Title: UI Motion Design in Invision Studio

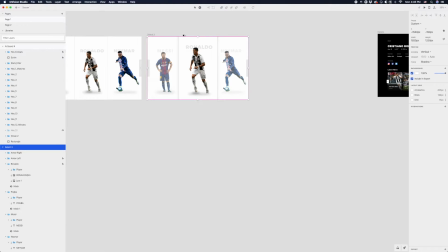507s
Let's duplicate the screen once more.
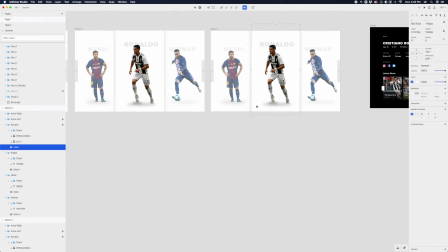511s
And what I'm thinking, the motion I'm thinking is I want Ronaldo to sort of fill the viewport.
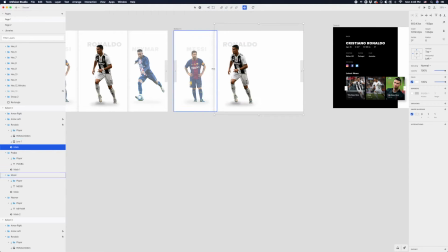516s
So I want this mask layer here to just kind of grow from the middle out to the sides. But before I do that, since this is sort of going to be pushing outwards to each edge, maybe I want to play off that and have Messi and Neymar also sort of move out to the edge.
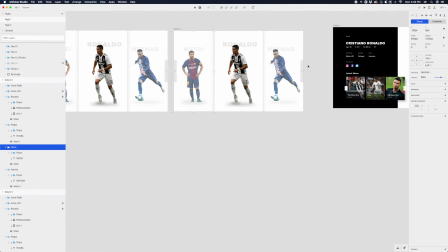532s
So maybe Messi will move ever so slightly to the left and Neymar will move ever so slightly to the right. Because I'm trying to make this animation nice and consistent, right? We want continuity. So we have the mask pushing out as well as these players sort of pushing out.
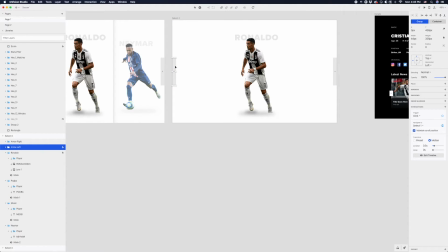550s
And we'll play off that even more with these arrows here. Maybe I want this arrow to slide off the left, and we want this one to slide off the right.
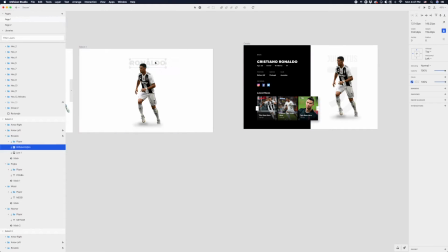560s
And I'm also going to fade out the Ronaldo text here, because if you look at the end state of this transition, it's going to say his name on the left, and it's going to actually reveal this Juventus logo on the right. So we can actually get rid of the text here just by fading it out.
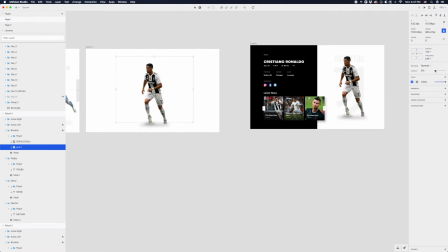580s
And if you'll notice, it's zero opacity right now, but I do have the Juventus logo behind him, but it's just faded out initially.
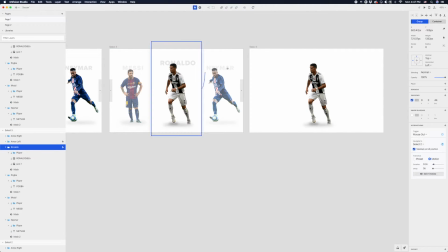588s
So on click now, I'm going to add another click interaction to get here.
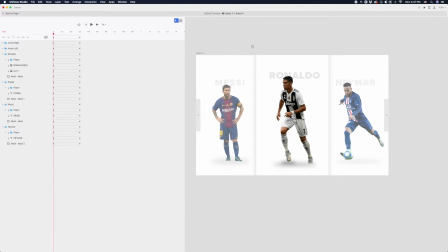596s
Let's go to the edit timeline, actually, just preview what happens when you click on Ronaldo. Nice. So we get this mask kind of pushing everything off the respective sides of the screen. I think I do want to accelerate this a bit, though. So instead of ease both, let's do a ease in.
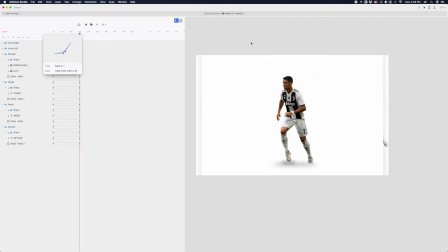613s
So it's going to ease into its fastest point or accelerate. But I think I want it a little more aggressive. So I'm just like adding a little more tension to it. There we go. And maybe it takes even less time.
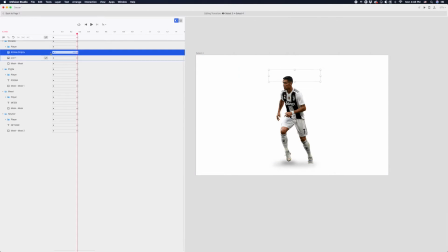634s
And this actual, this layer here doesn't need to accelerate. We can just ease this both.
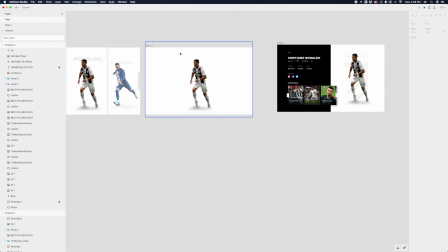643s
There we go. So now that, now I'll show you what we have all together. Start here.
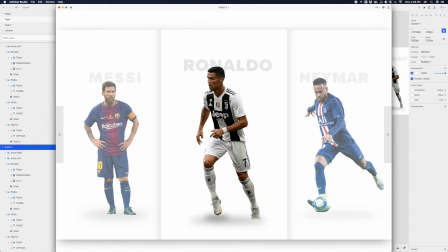653s
Go to the next state, hover state, click state.
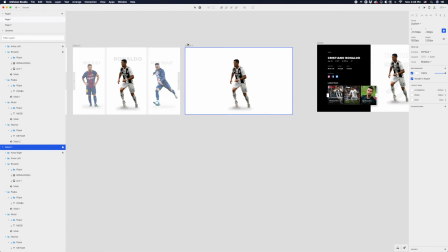657s
And now once we're here, I want this screen to time out to the detail view. So we want to make sure all the elements that need to be on both screens are on both screens. So I'm just going to copy and paste all this stuff.
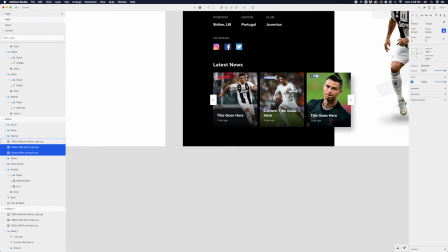672s
Oh, actually, let me just make sure this stuff is part of the group. I'm going to group that and call this news.
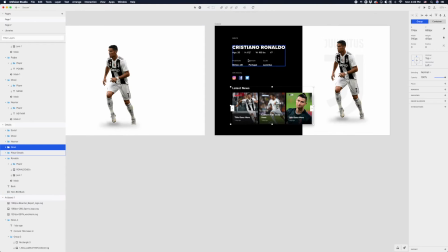682s
So I'm going to copy and paste all the stuff on here
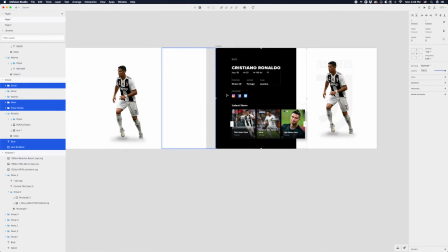688s
to this screen.
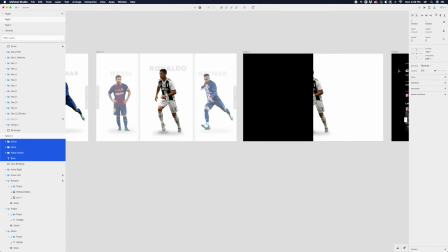692s
I'm going to fade out this text because it's not going to be visible initially. And I want this panel here to slide in from the left. So initially, I'm just going to move it off the screen.
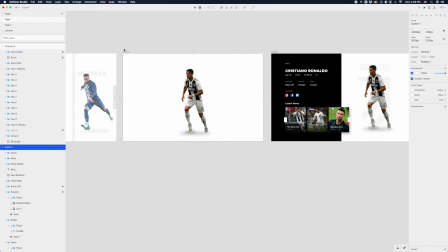705s
So now I just want this screen to automatically time out to this detail view.
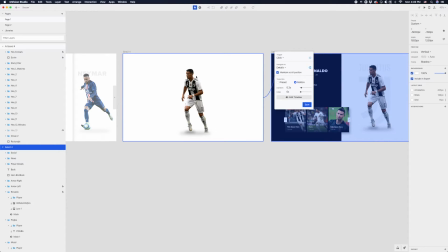710s
So I'm not actually going to press anything on this screen. It's just going to time out. So I'm going to hit this little icon here. I'm going to hit the stopwatch. This is going to be a timeout transition. And we're going to navigate to the detail view. So it's going to time out immediately. That's what the 0 second timeout means. So right away it's going to time out.
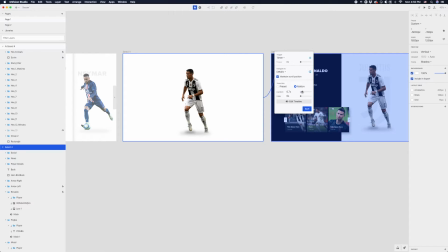727s
And this is a pretty dramatic transition. So I usually like to make these take a bit more time. It's kind of a general rule of thumb. More dramatic transition should take a tiny bit longer.
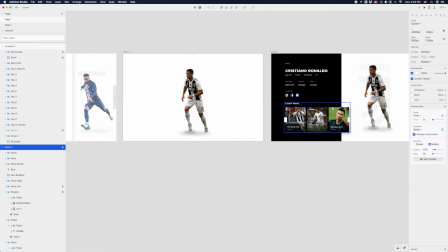739s
Otherwise they'll feel a little jarring. And let's actually go to the edit timeline and preview what that looks like.
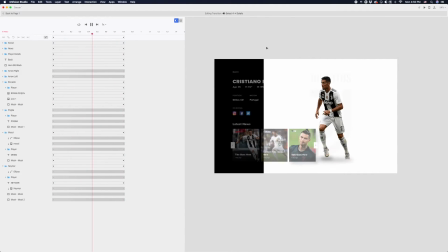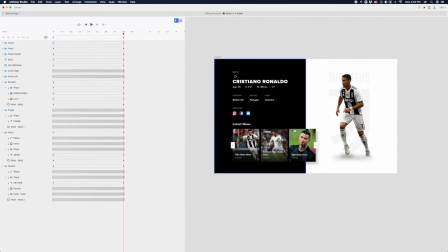751s
So it's pretty nice. I do want to delay this stuff.